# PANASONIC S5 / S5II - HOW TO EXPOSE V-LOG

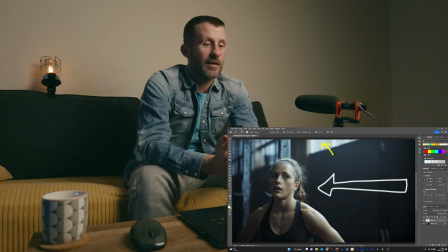4:10 a nice bit of diffusion whether that's a sheet in my I mean I'm talking about the way i do it because i haven't got money to buy big eight by eight frames or whatever so i'd be using like a bed sheet or a shower curtain and i've got different sheets that i can
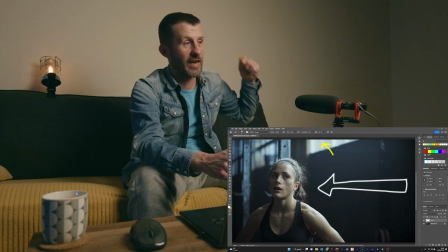4:24 basically layer up to give me more or less diffusion i'll just be sticking them over tripods and i'll just be blasting a light and you'd
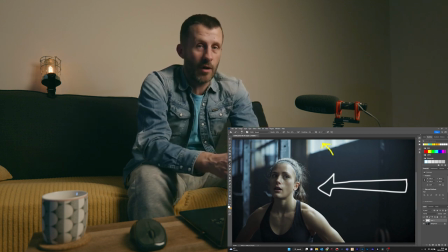4:31 need quite a powerful light in this situation you'd at least need like a 300 watt light and something else to remember is that the brighter you turn up
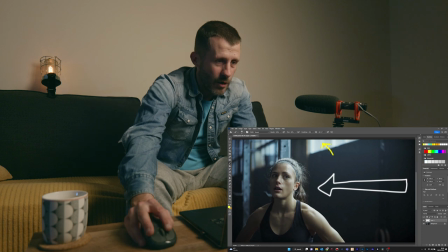4:39 that light the brighter you're getting that light on the talon basically what i'm saying is you want to get that highlight on her skin there you want to get that in the same range as what this window is here because you don't want like the window to be overpowering the lighting on the
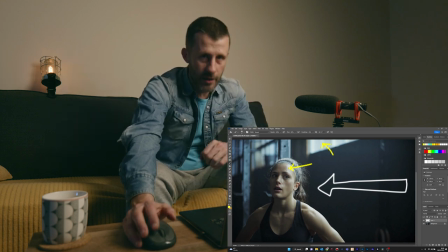4:54 talent you want the talent generally to be sort of slightly brighter than than the brightest thing in the frame in this shot here the the high the specular highlight on her forehead there and along her arm here is about the same luminance i haven't actually took this image into premiere and and looked
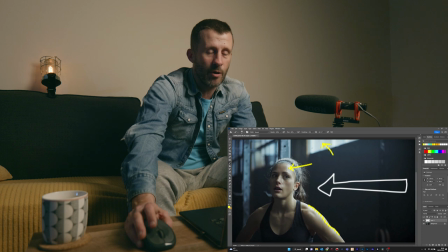5:11 at it but i would imagine that's about the same luminance so what you're going to need to do is pump up the power on that key light until you're getting a similar reading on her forehead there and along her arm there as you're getting on that window there the luminance spot meter within
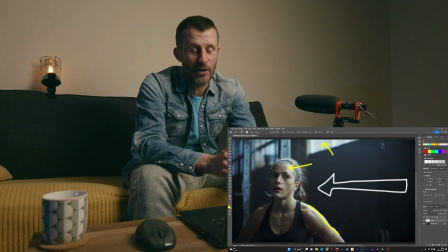5:26 the camera is one of the best things about the camera as far as i'm concerned because i don't need to use waveforms or false color certainly not using a histogram yeah i'm just moving that box around on the frame and i'm checking where i'm at with my with my exposure ranges this shadow
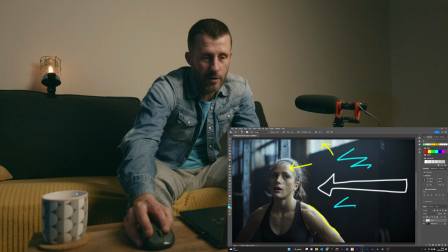5:44 area here this room tone as i would call it the difference between there and these and these windows is is gigantic there's a big difference big
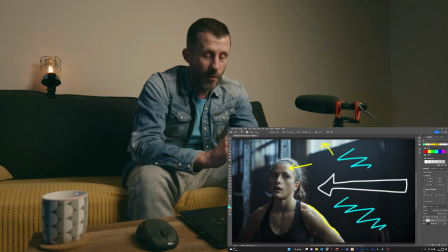5:53 contrast ratio but on the shadow side as long as it doesn't fall below minus eight stops so let's say that background there let's say this is at
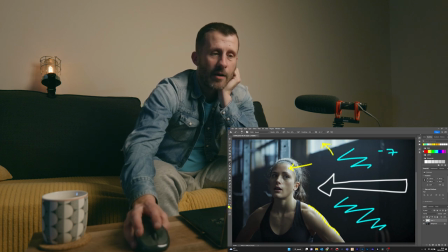6:02 minus seven stops and then this highlight up here let's say that is plus five stops that's the
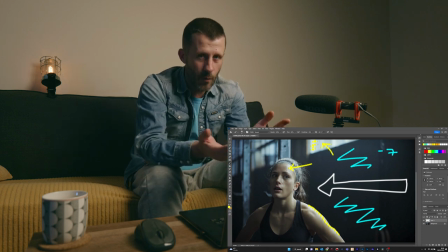6:11 readings that you're getting off the luminance spot meter if they're the readings that you're getting you are well within the range of the sensor and you know you can set up that shot and expose those values you're going to be cool when you bring the footage into into da vinci or premiere whatever because you're not going to crush the blacks or
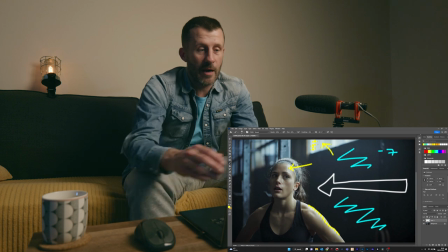6:26 overexposed uh the highlights and then all i would be wanting to do is i'd be wanting to make sure in this in this example that anything on the opposite side so camera side where we've got the shadow on her camera side of her face here i'd be wanting to make sure on that side of
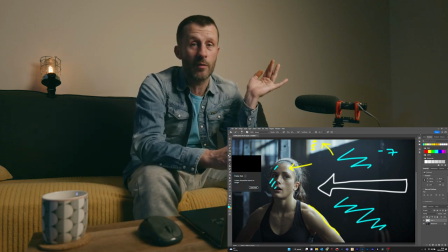6:41 the room that there's no lights whatsoever i'd be if there's any windows whatsoever i'd be blacking them off with more just bed sheets black bed sheets covering all those windows making sure there's no light at all coming from the opposite side camera side we can then get that contrast
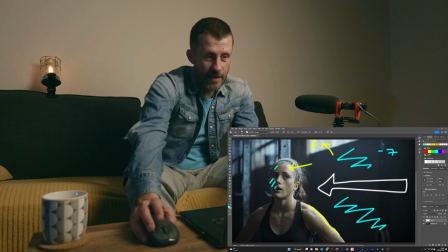6:56 i mean if you look at this example the shadow side of her face if we say that's like minus seven stops back here and let's say these are just values that i'm guessing by the way you know i'd have to i'd have to do this for real to know the exact values but it looks like the shadow side here of her arm it's probably let's say minus six there the point i want to make with this video is the settings that
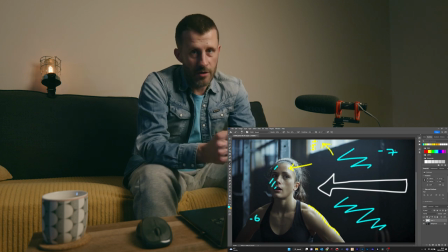7:16 you you set up in your camera in terms of your ISO, in terms of your aperture, in terms of your shutter speed, i.e. 180 degrees, you start off with those fixed, and you keep them fixed in every shot you're doing for that project, whatever that project is.
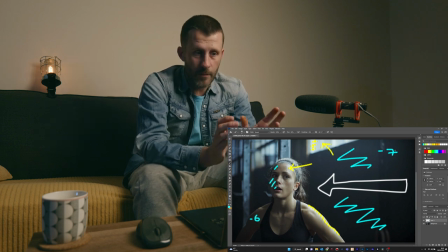7:32 Those values do not change. You control the exposure with neutral density and with lighting. The settings in the camera, they're sort of concrete as you go into the project.